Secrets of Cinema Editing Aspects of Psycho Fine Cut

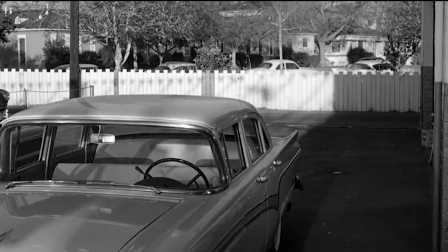25s
Hello film and TV fans, I'm Tristan Cloutier and welcome to Secrets of Cinema, where we dig down into the magic of movies.
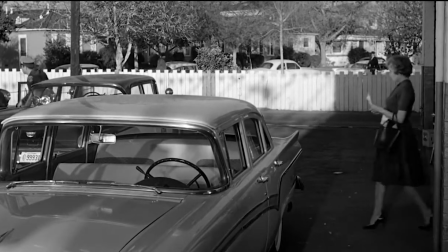31s
Today we'll be discussing the editing aspects of Alfred Hitchcock's iconic 1960 thriller, Psycho.
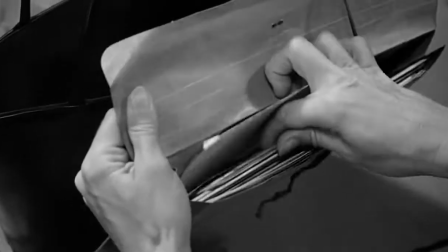37s
Psycho is a thriller film about a receptionist who steals money from her employer to run away.
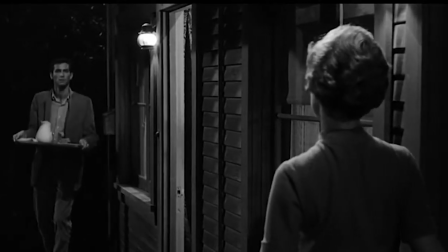41s
Along the way, she stays at the Bates Motel, where she meets the owner who has a controlling mother.
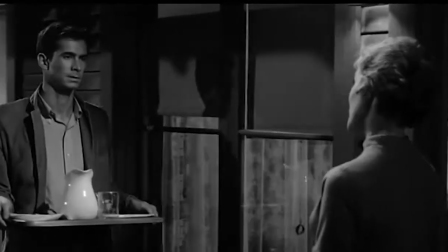46s
Throughout the film, there are several aspects of editing used to drive the story forward, and we're going to explain these in greater detail.
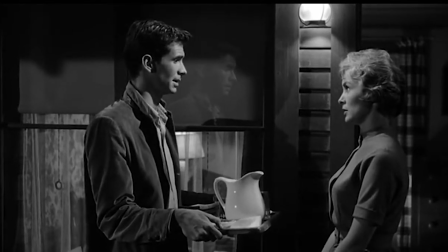53s
So without further ado, let's get on with the first editing aspect of the day.
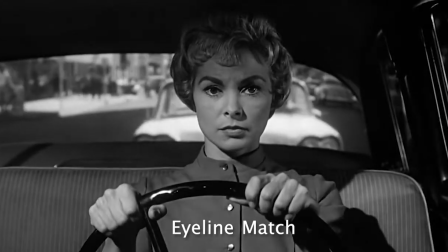59s
Let's start off with the first significant editing aspect, eyeline match. Eyeline match is a technique used to show where the character is looking and what they see.
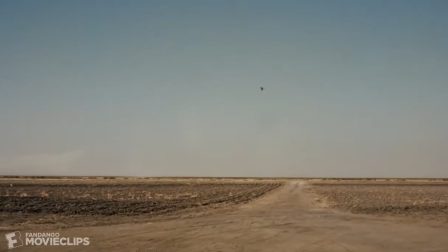67s
And there are scenes in this film that use just that. Let's use this scene for example.
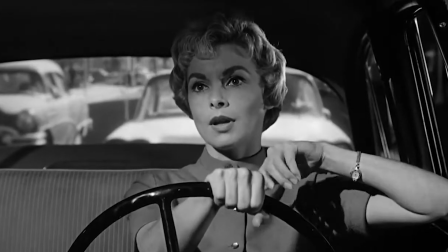72s
In this scene, Marion is in the car during her escape when she sees her boss on the street. At first she reacts happily at the sight, but then she gets scared when she realizes it's her boss.
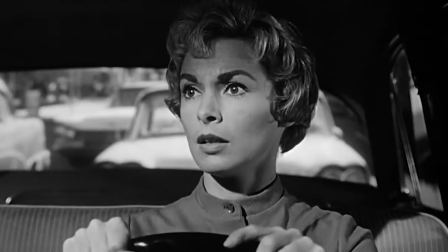81s
And her boss does the same thing. She's frightened at this sight because her boss told her to deposit the money, but she's actually stealing it, leading to foreshadowing.
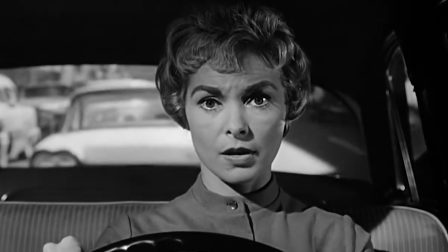89s
Now let's look at this in greater detail, shall we?
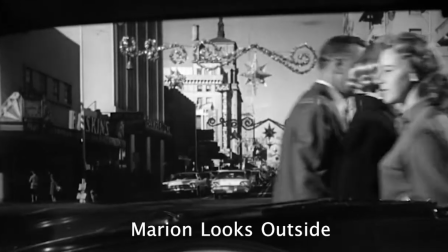93s
In the first shot, we see Marion looking out of the windshield of her car, and then it cuts to the streets from her POV.
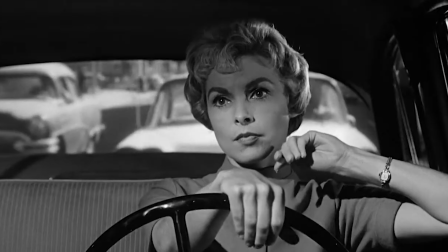99s
After that, it may cut back to the character to see their reaction to what they're seeing, leading to the story driving forward.
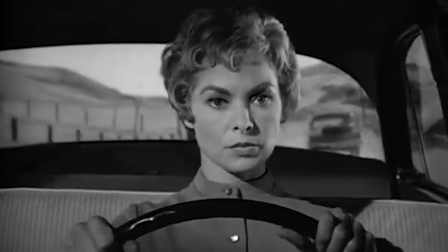107s
Now, let's look at the next example. The next example is a scene where she's driving in the outskirts of town and she's looking out onto the road.
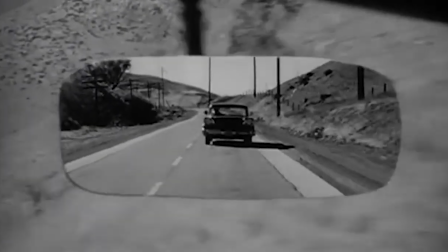113s
Then all of a sudden, she looks in her rearview mirror and sees a cop car, presumably after her for her crime.
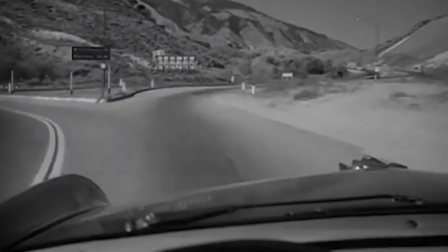119s
Then it cuts back to her looking on the road ahead, and the process repeats itself throughout the scene.
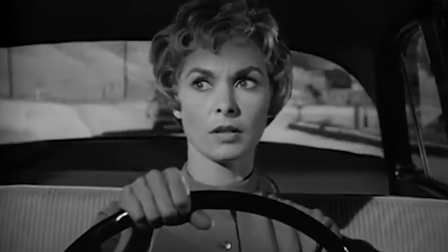124s
Not only does this show some foreshadowing, but it also seems like she's deciding whether or not she should pull over for the police or keep going.
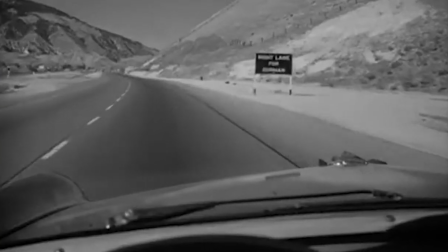131s
And this is shown when the pacing of the shots moves faster over time.
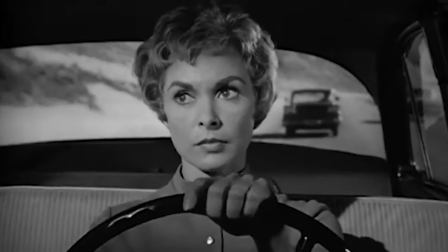134s
And this also gives the scene a bit of an adrenaline rush, leading to some scary things for the film later on.
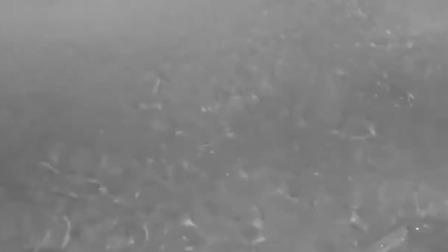140s
Now let's talk about the next important editing aspect in Psycho, match cuts.
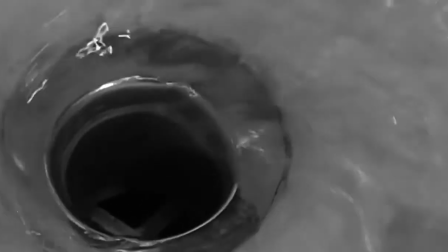145s
A match cut is a popular type of transition where the visuals are matched together, allowing for the beginning of the next scene.
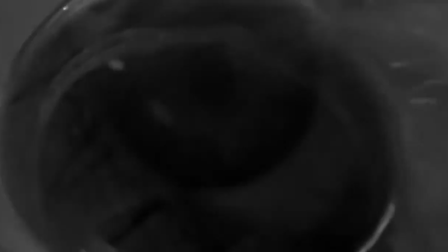150s
There are three types of match cuts: graphic, action, and audio.
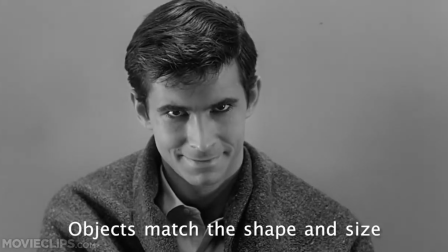154s
More often than not, the object in the first scene usually matches the size and shape of the object in the next scene, representing the image in a rather metaphorical way.
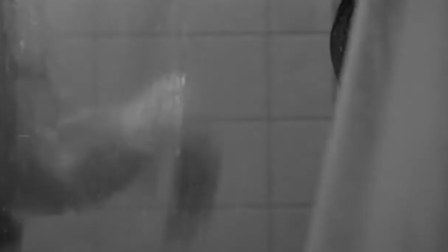161s
Let's talk about a graphic match cut first. A graphic match cut uses two visual scenes linked together with similar shapes, and there are scenes that use this technique.
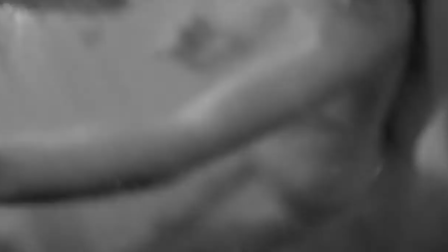170s
The first scene is the iconic shower murder scene.
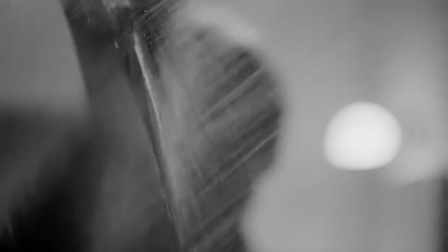172s
In this legendary movie moment, Marion is taking a nice shower when all of a sudden she is brutally murdered by an unidentified culprit, presumably Norman Bates.
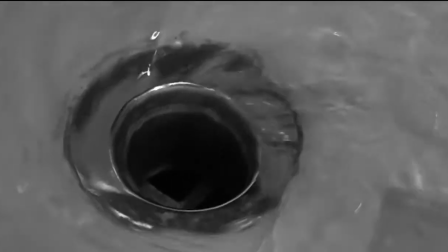180s
The match cut doesn't come till the end of the scene. As the blood runs down the drain, the camera zooms into the drain,
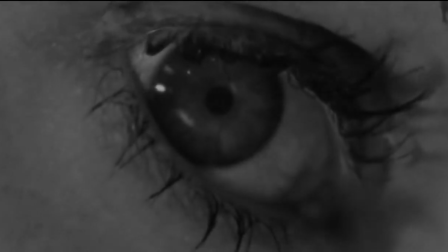185s
and the drain shot cut right to Marion's eye, and the camera then zooms out to show the rest of her lifeless body.
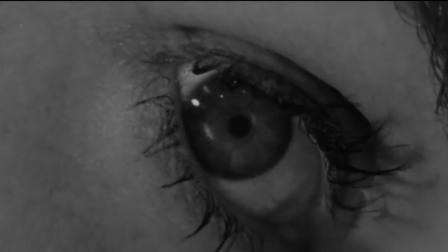191s
This whole editing technique shows her life literally and figuratively going down the drain,
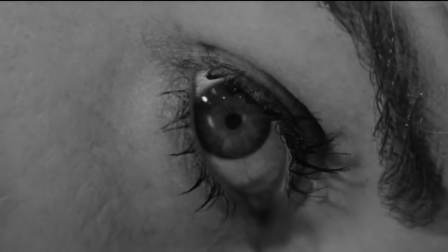196s
and is a metaphor for when someone drops dead or even goes to hell, as hell is located below us.
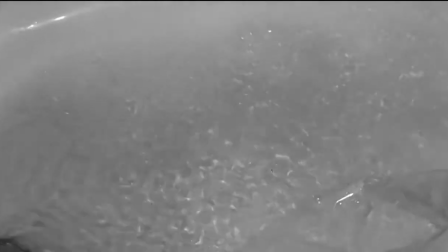200s
In addition, when the water goes down the drain, it enters a sewer system to be cleaned of the bad stuff,
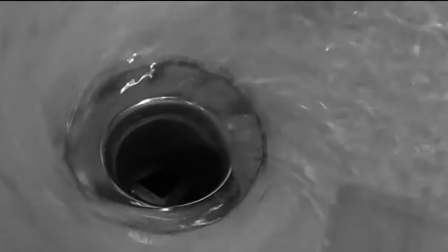206s
and this represents her being thrown away and punished for her theft of the money.
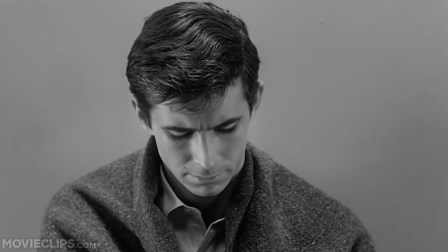210s
The next match cut example occurs at the end of the film, when Norman is locked up in a cell. While in the cell,
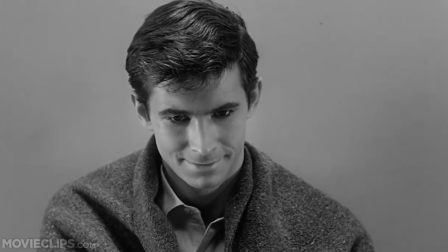217s
he hears his mother's voice telling him to do stuff, and as the camera zooms into his evil stare,
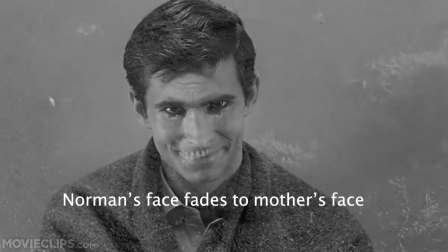222s
if you look closely, you can barely see his face fade into his mother's mummified body before quickly fading
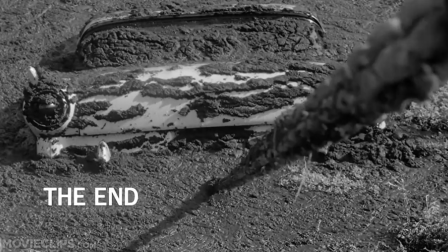228s
to a car being pulled out of the swamp. This is meant to show that he's almost possessed by his mother's vengeful soul,
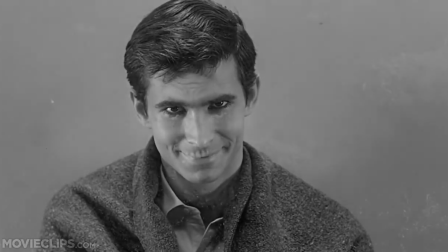234s
which is the driving force that leads him to kill. Now let's get on with the next technique, reaction shots.
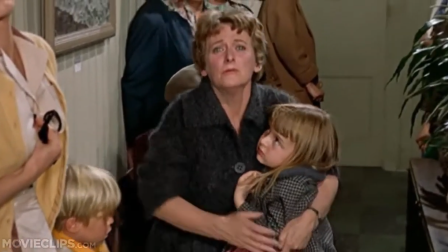240s
Reaction shots, or reverse shots, are used to show a character's reaction to something. These are used in addition to eyeline matches to add more feel to the scene.
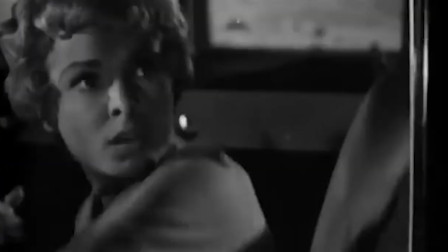248s
These are also used in conversation scenes to make the audience feel the mood of the characters and give them the feeling of the topic,
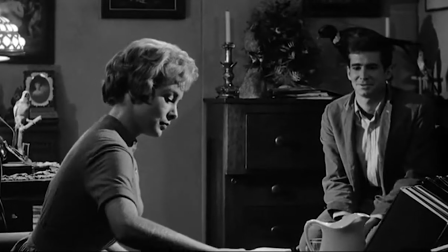254s
as characters have certain reactions to verbal cues. Now let's use this scene for example.
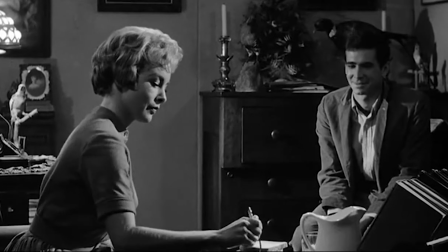259s
In this scene, Marion meets motel owner Norman Bates, and they have a lively conversation together.
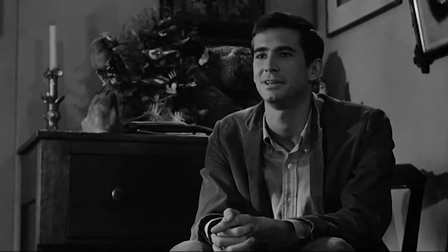264s
In the beginning, Norman tells Marion that she eats like a bird, and her first reaction shot she kind of takes as a compliment. But when he states that it's a falsity and that birds eat a lot,
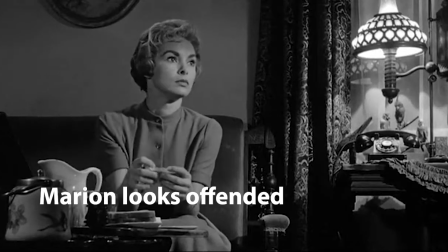275s
she suddenly looks offended.
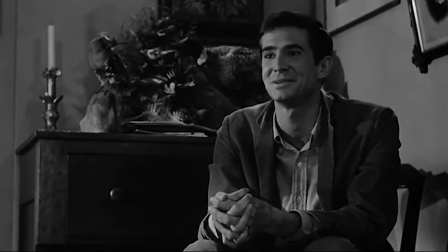277s
This allows the audience to feel what she felt after what Norman said, as constant eating is usually linked to eating disorders and poor confidence.
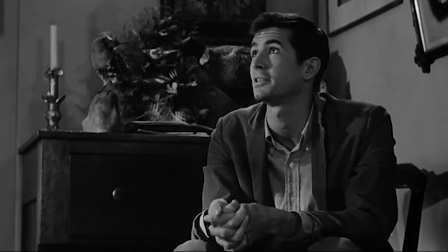285s
In addition, when he says this, Marion's reaction can show that he's becoming more aware of his mental issues, leading to more foreshadowing. When Norman brings up his taxidermy hobby, she reacts normally, presumably because she's taking interest in what he's talking about.
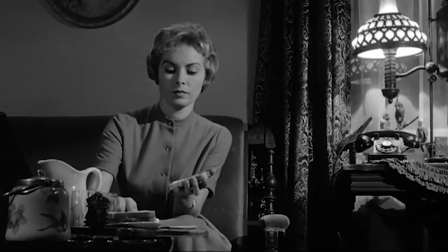299s
Now, for the next conversation scene we'll talk about is when Marion meets a cop while on the run.
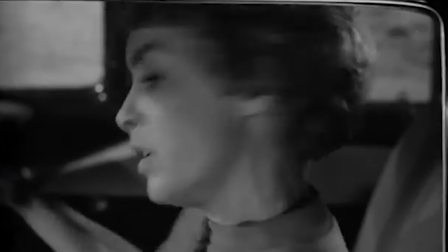305s
When the cop taps on her window, she wakes up and appears frightened and decides to take off, but then the cop tells her to stay put, and a conversation ensues.
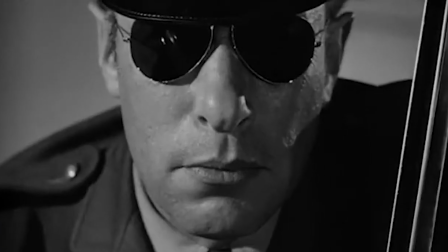313s
When she wakes up in fear, she realizes that she dozed off, but this could also mean that she's worried that she's in trouble.
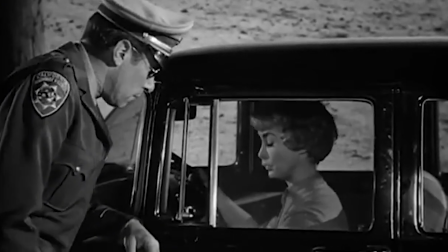320s
When a cop tells her to halt, she reacts normally, but at the same time, she's still slightly nervous.
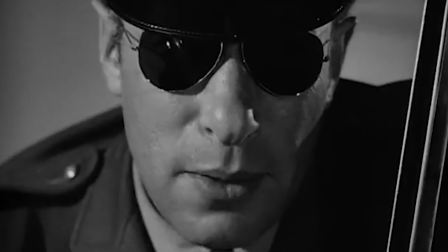325s
This is meant to show the kind of reaction anyone would have when they're confronted by the police,
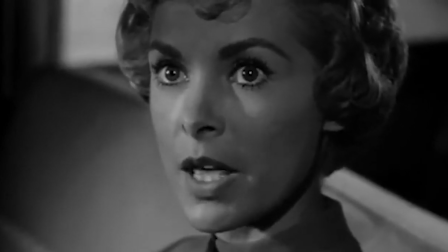330s
as she has committed theft earlier, and the audience could assume the police are watching her.
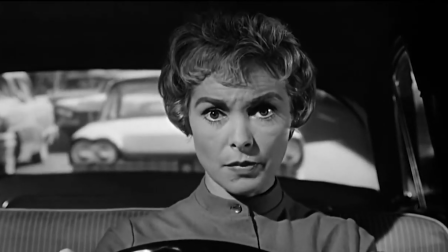336s
Well, everyone, that's it for today. These are all the editing aspects of Alfred Hitchcock's Psycho.
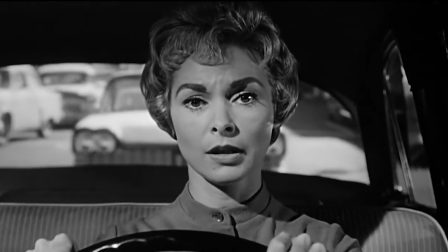341s
All these techniques are beneficial in telling great stories, and the story wouldn't be a story without them.
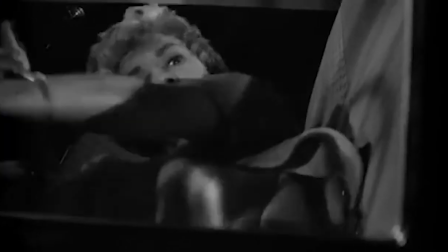348s
From eyeline matches to match cuts and reaction shots, all these shots really help out with driving it all forward.
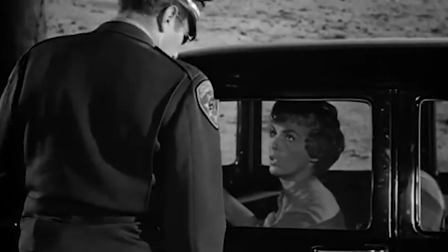355s
We hope you enjoyed this educational video, and we highly recommend using these techniques if you aspire to be a film editor.
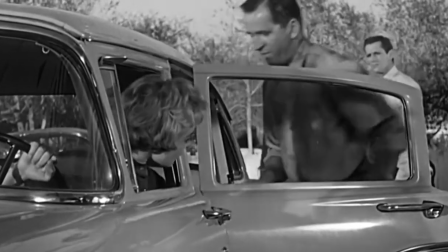361s
Once again, I am Tristan Cloutier, and this is Editing Aspects of Psycho. Thank you all for watching, and I will see you all soon.